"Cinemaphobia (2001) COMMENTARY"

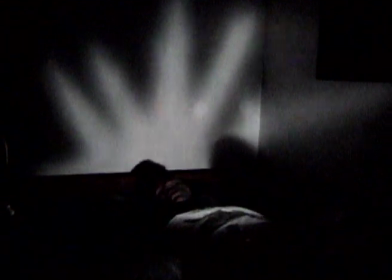[8:07]
And I guess I like fell asleep and then I woke up to just this camera staring down at me and I never forgot that.
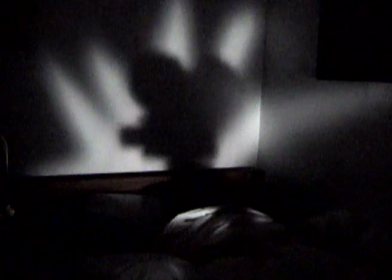[8:14]
I always thought it was creepy. Some people said, what's that, Mickey Mouse? Because, like, the ears.
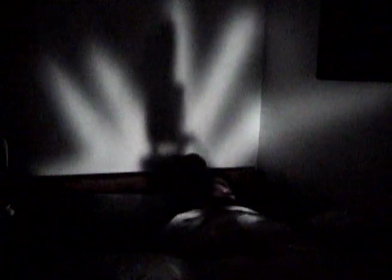[8:19]
But no, it's just a Super 8 camera. I put the top part is fake.
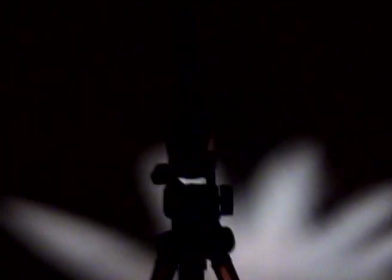[8:25]
I just made that with, like, rolls of tape and covered it in black electrical tape.
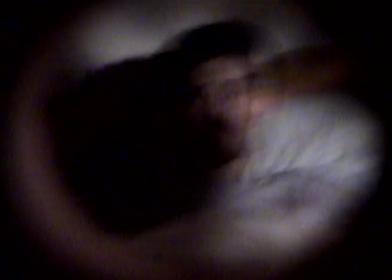[8:30]
I did all these cool, like,
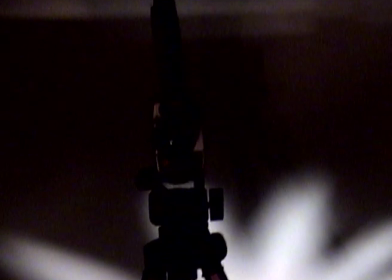[8:32]
I cut pieces of cardboard out with that light you see in the background to make all those different light shapes.
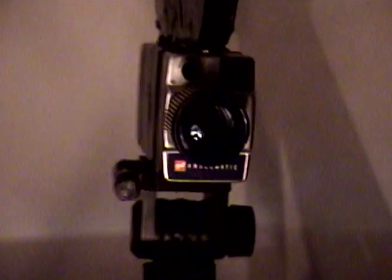[8:39]
Trying to make, like, a German expressionist kind of feel like Cabinet of Dr. Caligari. or Nosferatu.
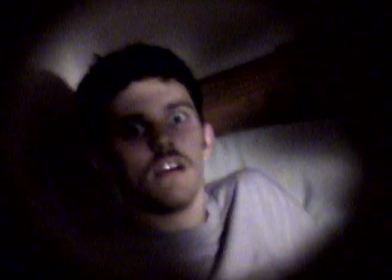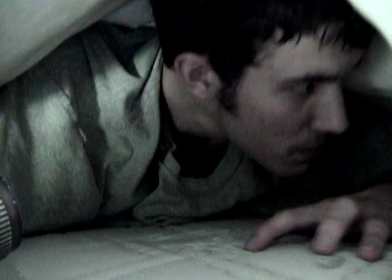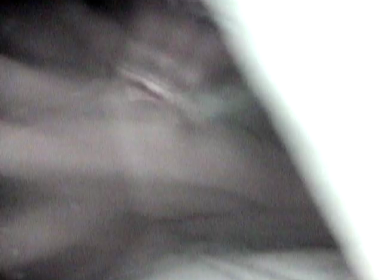[8:56]
Very silent comedy, sort of, you know, feel to it.
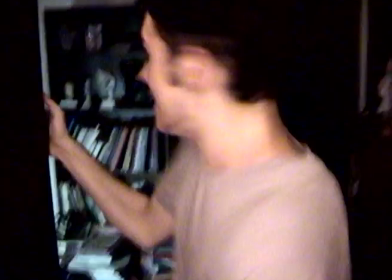[9:04]
I really thought about the backgrounds carefully. If you look back there, that shelf, like all those different little art sculptures and stuff were things I made.
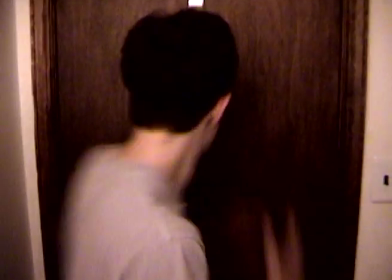[9:12]
I hate this doorknob shot. It just doesn't seem to match. And then that cut there, I hate that too.
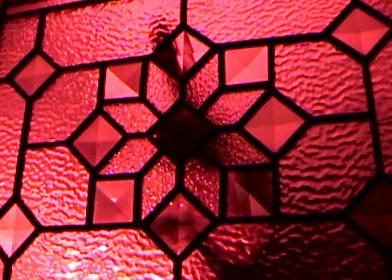[9:17]
But this is pretty cool. the POV shot of the camera, and you see the eyes, you know.
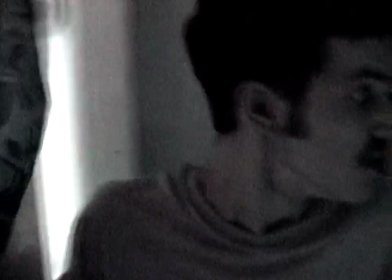[9:24]
Yeah, I was being artsy, but, you know, it's cool.
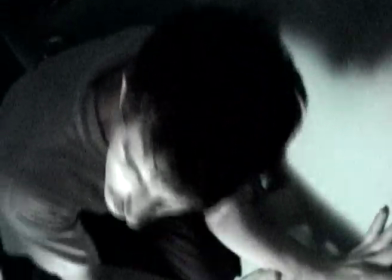[9:28]
So I guess I'm hiding out in a shower now, and I guess he hides there all the way till the morning.
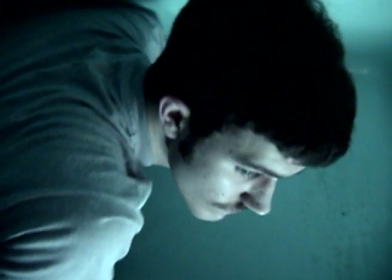[9:37]
So the theme of this movie really is just side effects of success.
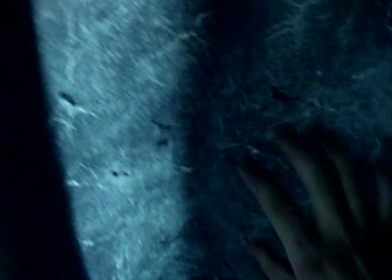[9:42]
Like, I really wanted it to be like, this actor is successful, and he's in high demand, but he's, you know, with success comes a lot of attention.
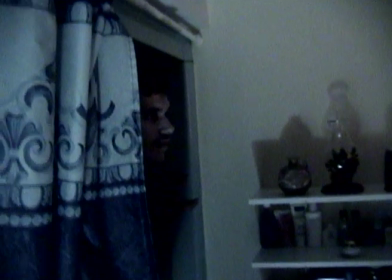[9:49]
So it's kind of just the price you pay. And he's kind of like, you know, he's kind of tired of all the attention.
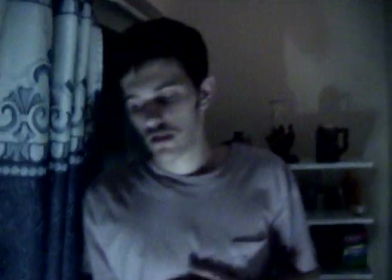[9:56]
And there are some times when I feel that way, like 10 years later, but I never felt that way at the time.
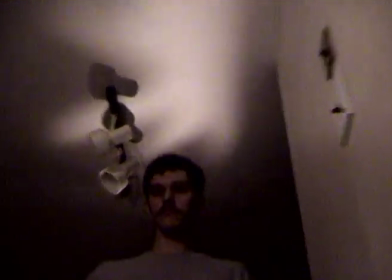[10:01]
It was just something that, because this was before I was successful or anything. Like I wasn't like, I didn't have like a legion of fans.
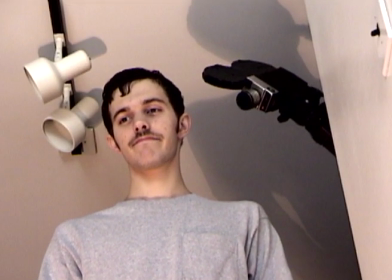[10:10]
And it's a great thing to have. But yeah, like sometimes you feel like You're always being, like, watched somehow, in some form.
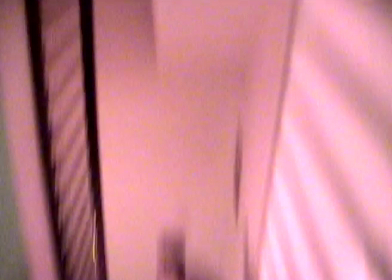[10:17]
You're, like, always on somebody's TV somewhere, somebody's, like, screen.
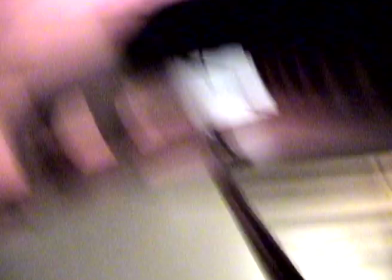[10:23]
This scene here is inspired by Meshes in the Afternoon, like a short 1940s film.
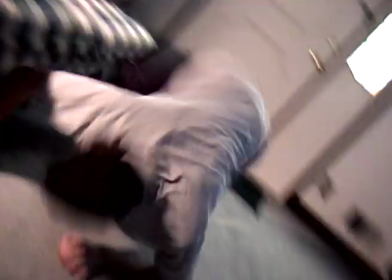[10:31]
My friend Kevin Finn was operating the camera during this scene, so he kind of knew what I was going for.
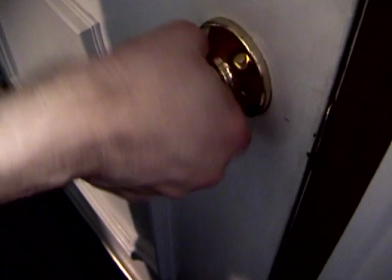[10:37]
And this part where it walks down the steps, everybody asked me how that was done, but it was pretty simple.
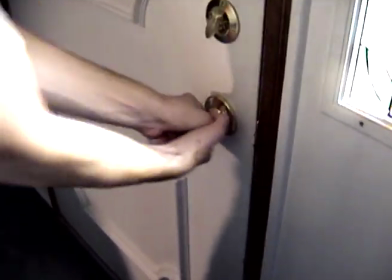[10:43]
It was just somebody was on top of the rail and they were like just walking the tripod down.
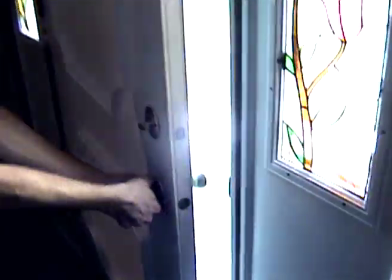[10:48]
You know, that was pretty much it.
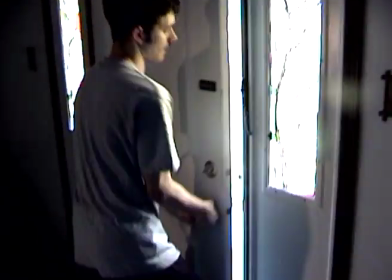[10:49]
This part's really cool because he's like, you know, it's just a gag I had where he has all these different locks on the door and then it gets stuck in the carpet.
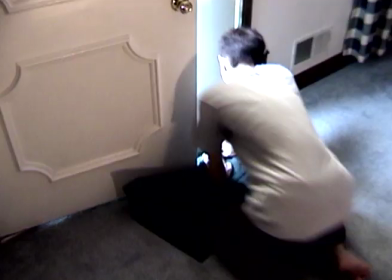[10:57]
That was actually a recurring gag in a lot of my movies. You actually see something like that in the Angry Nerd fry the 13th episode.
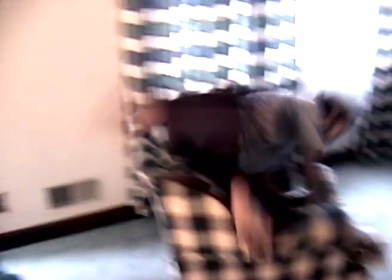[11:06]
Then we had strings moving the camera around. Sometimes you see the strings, sometimes you don't.
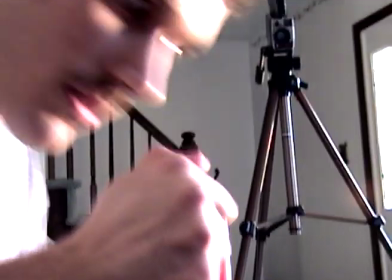[11:14]
those POV shots worked pretty good. It was just like a paper towel roll or a toilet paper roll or something.
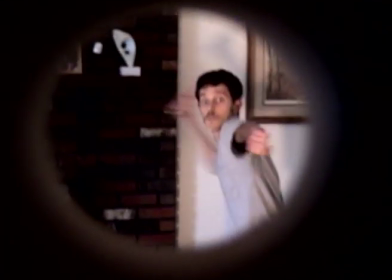[11:24]
Now, this part coming up, I obviously do not light my real living room on fire, but we got a fake,
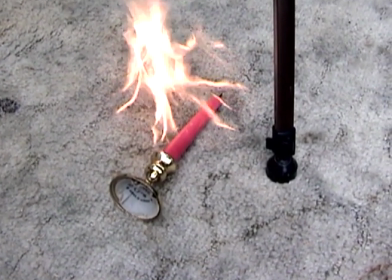[11:31]
we got like a carpet outside, and I actually burned a carpet outside.
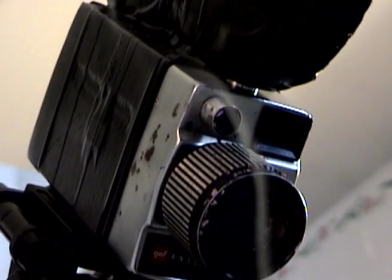[11:37]
And I also,
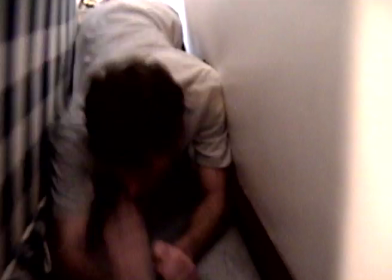[11:39]
like, there's like one shot you see coming up where it's like I made a fake wall with some wood trim and an electrical outlet,
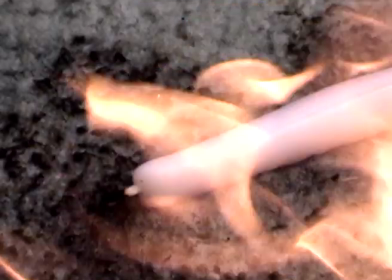[11:46]
fog machine, you see all that smoke, that's a fog machine, and then I had a red floodlight, which you see like in this shot,
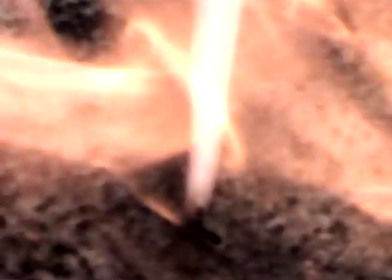[11:54]
you can see some of the red floodlight, we had somebody waving that around, so it looked like the place was on fire,
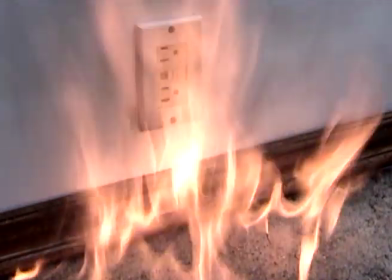[11:59]
there's a shot I was talking about with the, you know, that's outside,
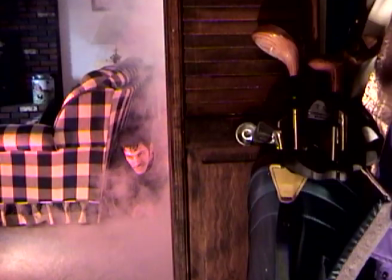[12:04]
with the electrical outlet, and then there's the golf clubs again, so he's going to destroy the thing he hates with the thing he loves.